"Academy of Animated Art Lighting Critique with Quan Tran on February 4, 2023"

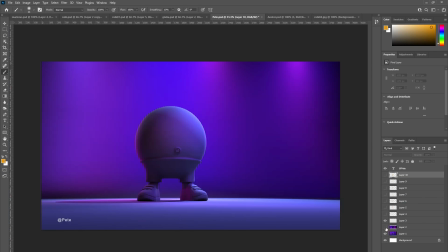2245s
responses, lighting responses. Yeah, I think the biggest challenge being the ball versus the face is
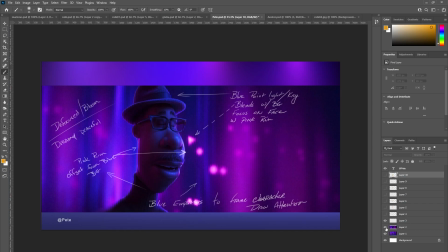2253s
it looks like they have where they painted in a roughness map for the Okay. spec. Yep. Yep. So, because obviously the nose is a little bit shinier than underneath the eyes. Sure.
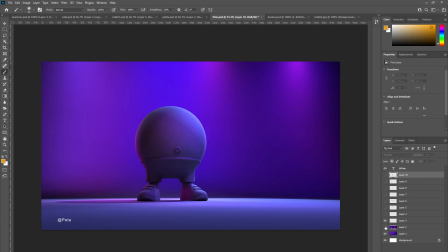2271s
Yeah, we don't have the advantage of like different facial elements here, so you probably don't need to worry Right. about that. Alrighty, thank you for that. All right, I appreciate it. Cheers.
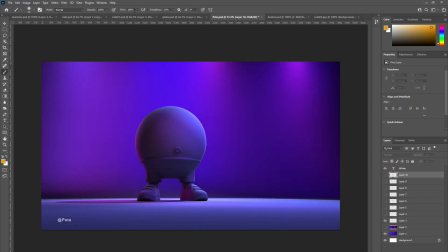2286s
And then I think we just got one more, just Giulia. I'm not sure.
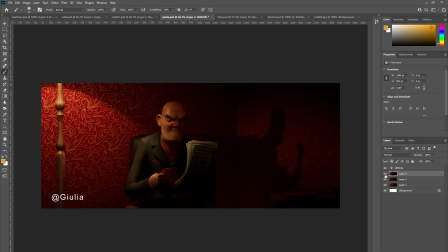2292s
I think Giulia couldn't make it, but so this is the reference, and this is the response.
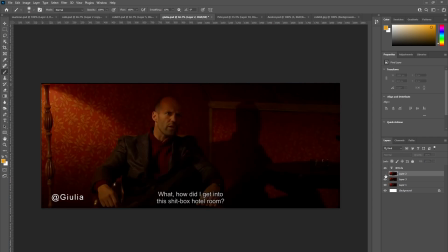So Giulia, my first response would be that
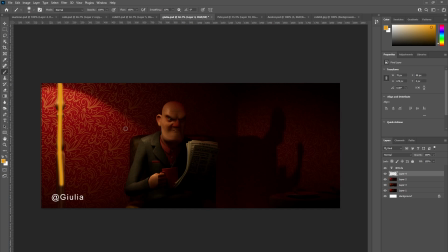2326s
the light on this lamp post, there's way too much on it, and I think the reference, they deliberately cheated the light.
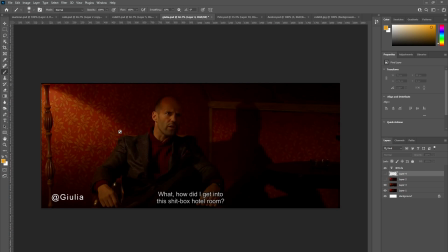2341s
Like, it may not actually have come, that sconce on the wall, it may not actually have come from the lamp itself. It might have been cheated somewhere behind here.
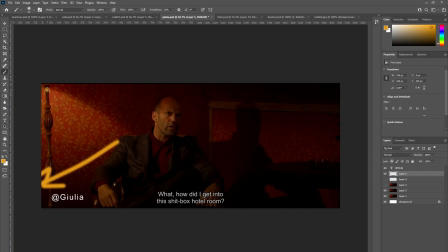2360s
You've probably got some sort of setup where you've got a gobo that makes it look like it's a lamp. So then that allows you not to, um,
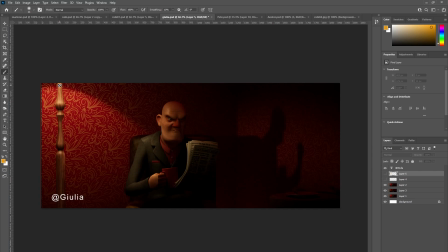2378s
have the lamp post be so bright. So I think that's probably the first thing you should address. And then just looking at the reference again,
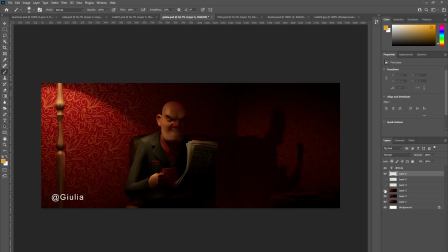2392s
there's and again, this is probably from you placing the lamp where the light should be, but the kind of the spec response on the guy's forehead is quite different to here,
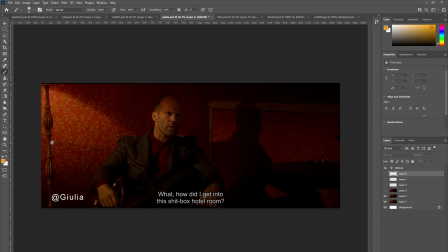2410s
and I feel like the DP's deliberately kind of flagged off the top of his head so that it doesn't catch as much light as this area here, which is kind of the all-important zone.
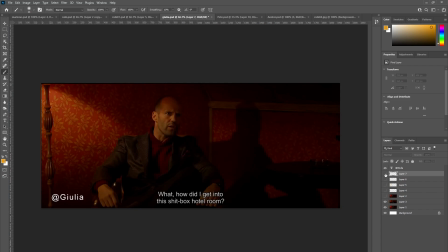2433s
So you'll see here, like your eyes drawn to, this part of his face. He's got a like an eye ping right there.
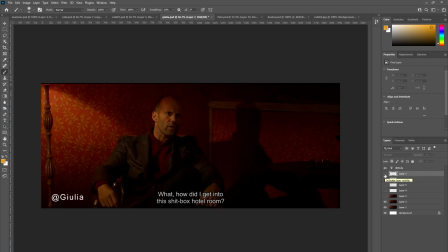2450s
So you're looking, where the DP wants you to look. Whereas I feel like here, you're either staring at the top of his head or
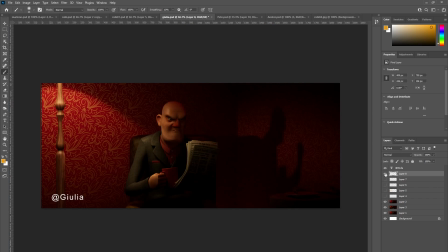2467s
the newspaper, just because they're kind of the two brightest bits. So I would try and maybe cheat an eye ding,
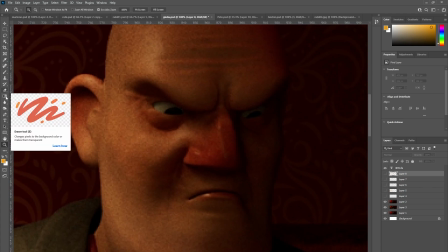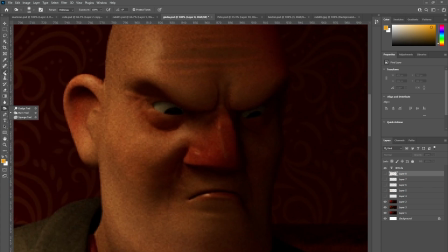2486s
cheat an eye ding in here.